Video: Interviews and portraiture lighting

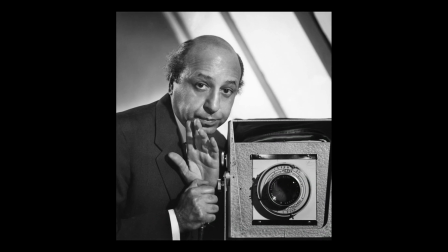Lighting is the main element that turns images into masterpieces.
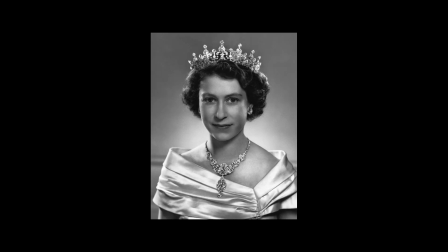The same lighting techniques that were created centuries ago by
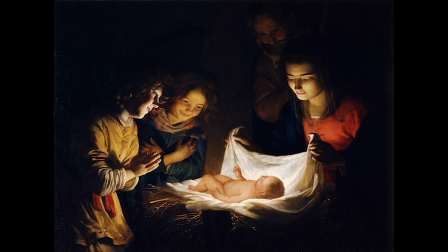immortal artists are still the foundation of quality lighting for modern artists,
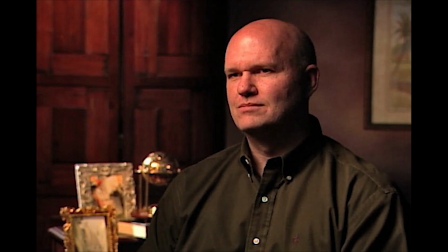photographers, and cinematographers.
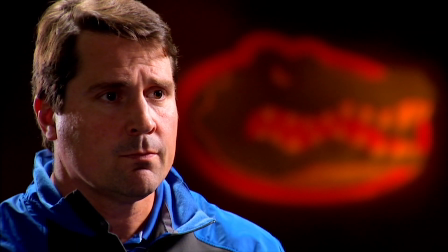These are the techniques we use every day, although many in our profession have no idea where these lighting techniques came from.
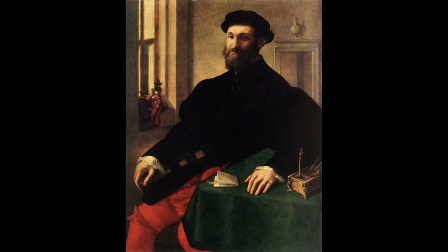We'll discover later in this segment where, when, how,
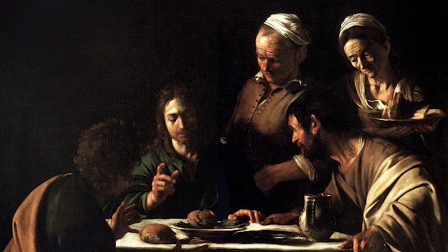and most importantly why the lighting techniques that most of us use every day were created and by whom. Before anyone discards the importance of good lighting skills,
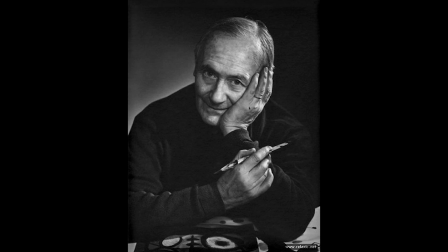keep in mind that those who work hard to gain those skills earn substantially more than those who don't. This is a proven fact.
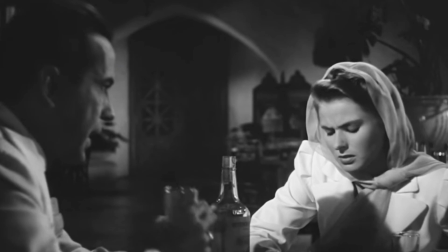One of Nino's methods for expanding and refining his lighting skill is by simply watching classic movies.
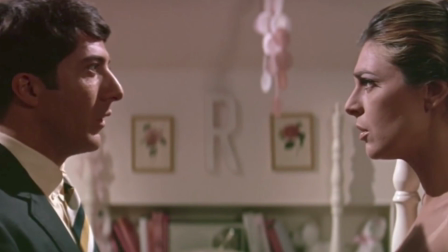Not the movie itself, but the images.
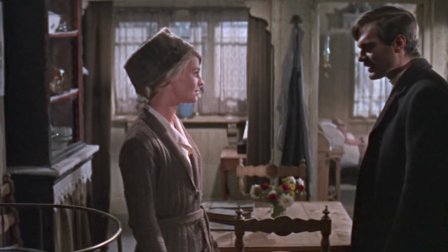When Nino finds a well-lit scene, freezes the frame, and spends hours studying how it was lit.
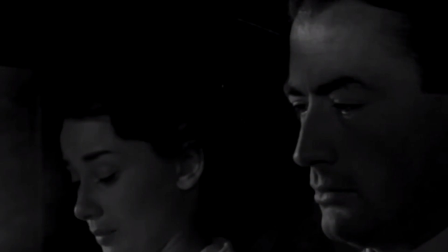The next step is trying to adapt the light he saw on a motion picture to his daily work.
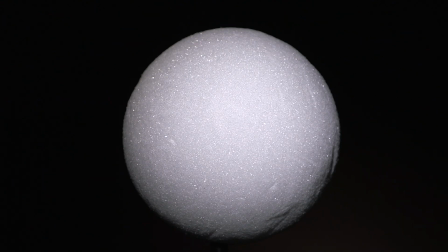Let's see how this lighting technique works. This is a scene lit with a single light source placed at the camera's position. Think of it as the onboard light on a camera or a key light placed too close to the camera lens.
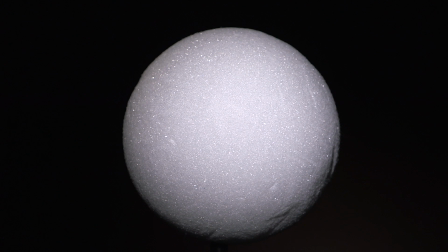The light is flat. The object appears like a circle. It has no spherical roundness or depth. The moment we bring the light around, like we would on a key light, we start creating modeling. Now the plane circle suddenly starts showing its roundness. Of course, everything else is dark, and we are still showing only a single plane in the image. Let's place one single light on the background, but instead of illuminating the entire background,
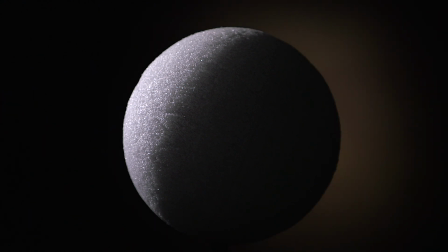we'll concentrate the light only behind the dark areas of the object. Now, suddenly we have dimensional depth, as the object and the background are separated by light and dark areas.
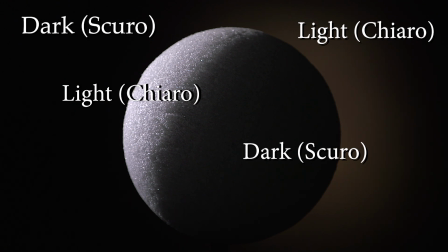This is the very basic principle of the chiaroscuro technique. Let's take it one step further.
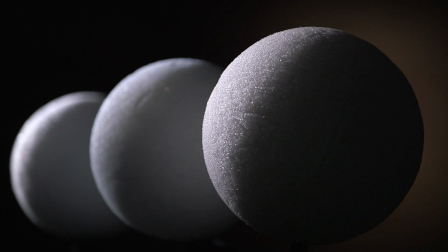Let's place more objects in the image using the same lighting technique. Now, the light and dark technique is clearly showing the dimensional depth. As we can see, the light placement is distinctively separating each plane in the image,
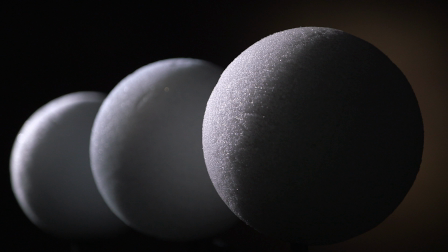as well as showing the roundness of each object. Now, let's use some lighting and other techniques to concentrate the viewer's attention on one portion of the image.
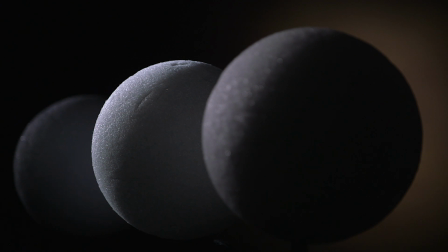We can accomplish this by lowering the light intensity on everything that is not of primary importance.
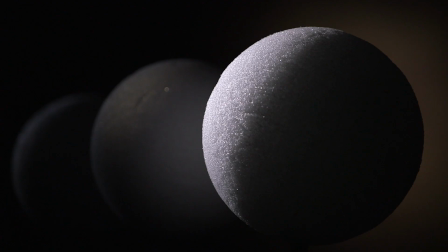This will make the main point of interest stand out from the rest.
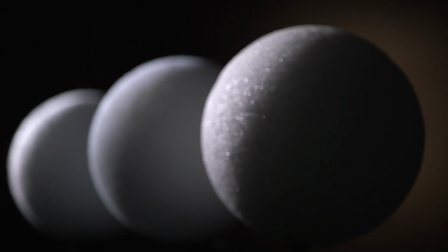We can also accomplish the same result by using selective focusing, so only what's important will be in sharp focus. Just look at the comparison.
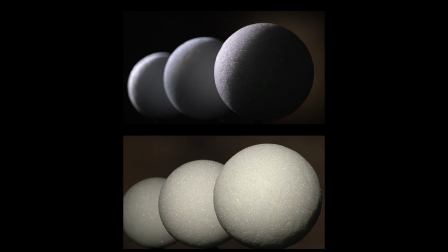The very same image, but with and without the chiaroscuro lighting technique.
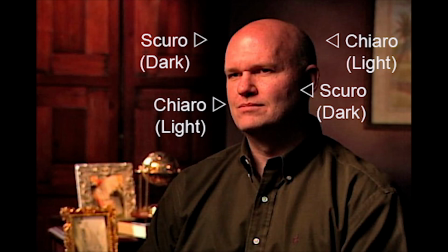Can you imagine what this technique can do to our works?
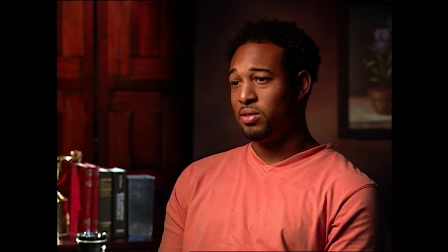Now, let's see how we can apply the chiaroscuro principles to our daily work.
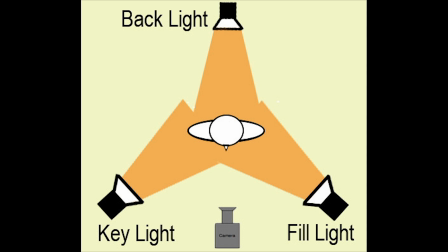The first rule of quality lighting is to throw away every lighting diagram.
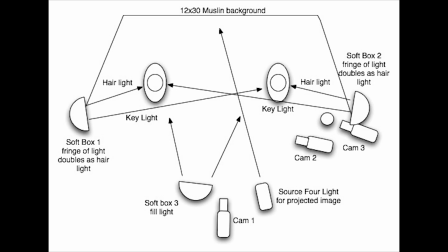You will not learn anything by looking at a bunch of X's on a piece of paper showing where you should place the light stand.
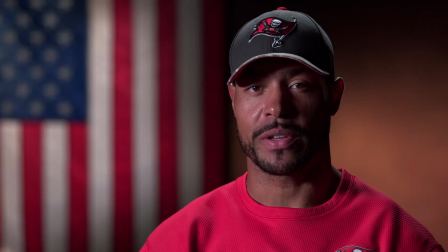The only way to learn about quality lighting is by seeing what the light does on the subject and the shadow it casts.
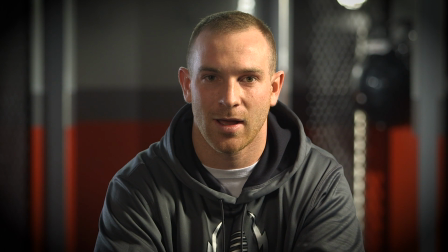Let's start with the fundamentals of creating quality interviews.
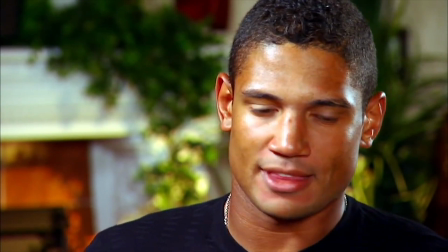The first thing we do, even before we start loading in equipment,
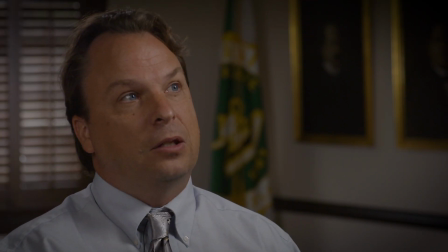is to ask the producer if there are any specific requirements for this interview.
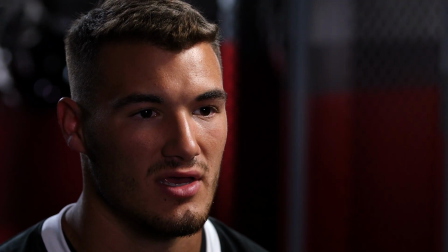Often, the interview is part of a feature or documentary and must match other interviews done elsewhere.
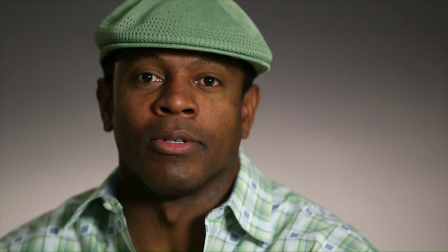This particular video was done across the country, yet from the look,
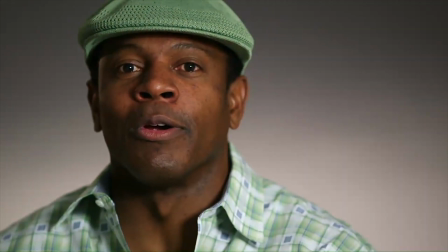it could very well have been done at the same location by the same crew.
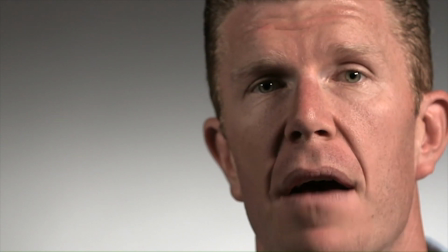Sometimes it's more time-consuming to match a set done by someone else than starting one from scratch.
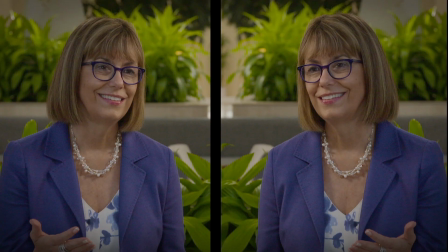The first and most important question to ask is if there's a subject placement requirement. Is the subject on the right looking left, or vice versa, left looking right? This will dictate the light's placement.
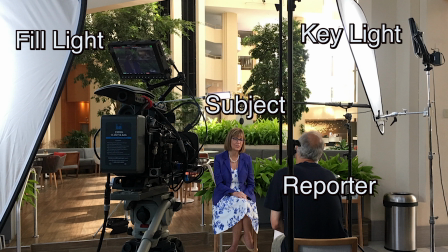If the subject is on camera left, looking right, then the proper order would be the reporter just right of the camera, key light on the right of the reporter, and fill light just left of the camera.
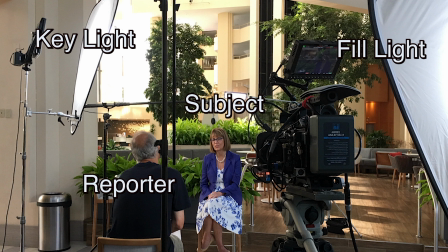For subject on the right of the frame looking left, then reverse everything like looking into a mirror.
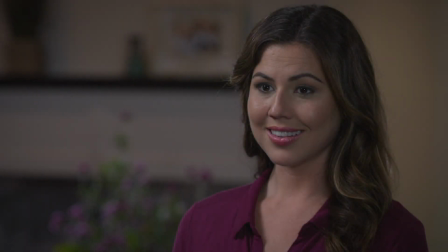We don't want to go into the basic rules of composition as everyone should already know them. But remember the rule of third when composing interviews. Place the subject on the 1/3 side of the image looking into the other 2/3.
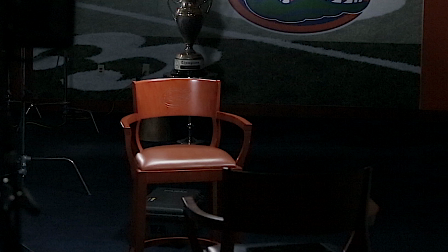Also, you are always told to use a low-back, non-swiveling chair for interviews, and this should be the main rule.
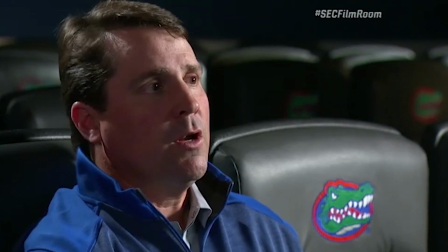However, there are times when we have to do it differently in order for the interview to blend with the story.
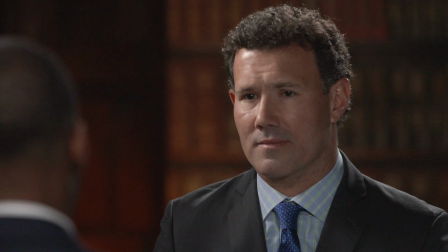Remember that the most important part of the images are the eyes and mouth of the person being interviewed.
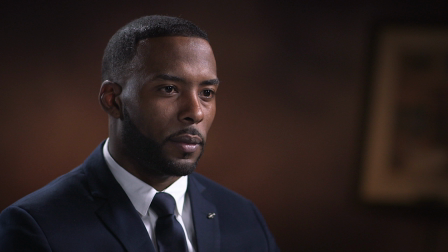This is what we instinctively look at when someone is talking to us. There's something called visual psychology, and one of the rules is that our eyes are always attracted to the lightest part of an image.
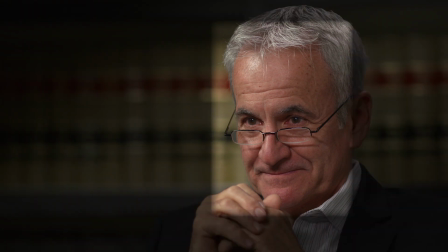This is why the lightest part of our image should be the front of the face.
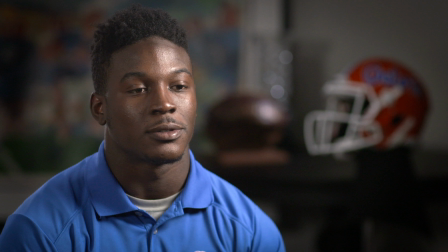Understandably, in television, because of editorial requirements, this is not always possible,
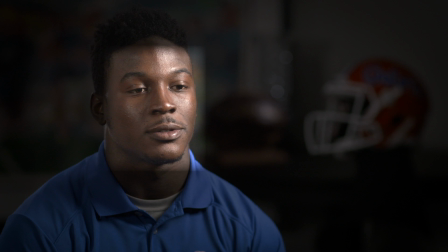but at least it should be one of our priorities when creating quality interviews.
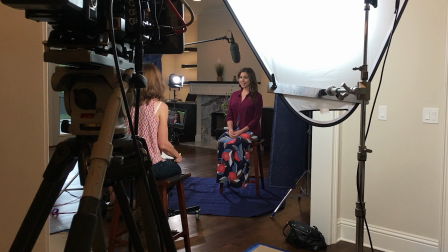There also seems to be some confusion about the correct camera height. Unless we're trying to create a special effect, the lens should be at eye level of the subject,
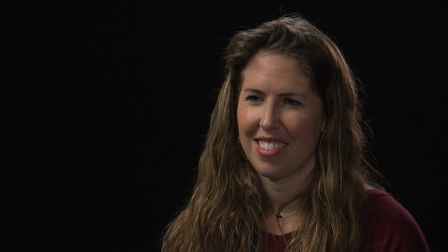then tilted down to frame and compose the image. The unwritten rule is that if you see the inside of the nostrils, you're too low. If you don't see the nostrils at all, you're too high.
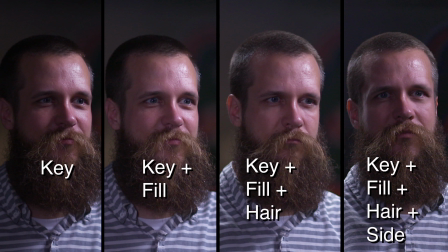Let's start with the 4 fundamental positions of the lights we use for interviews. The 4 lights are the key light, the fill light, the hair light, the side light.
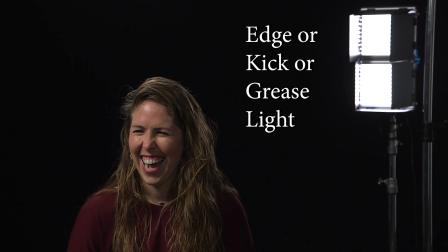The side light is frequently referred to as edge or kick or grease light. For some strange reason over the years, some very colorful names have been given to this light.
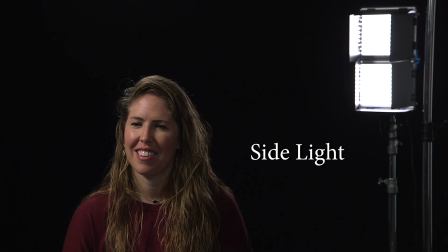For simplification, we'll refer to this light as the side light.
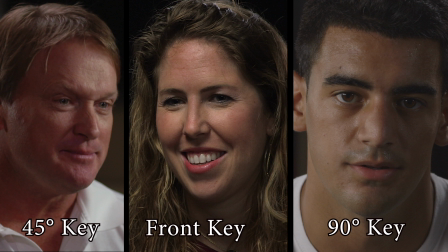The key light. There are 3 fundamental key light placements we use for interviews: the 45 degrees or Rembrandt light, the front or butterfly light, and the 90 degrees or split light.
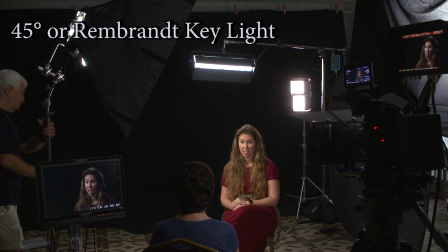Let's start with the 45 degrees or Rembrandt light as the artist's wide use of this technique.
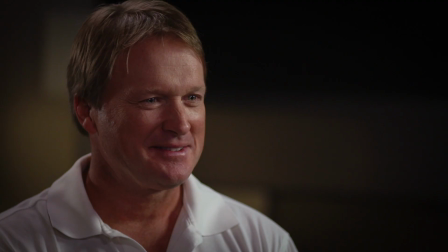The light is placed at approximately 45 degrees on the far side of the camera from the direction that the subject is looking to, not 45 degrees in reference to the camera position.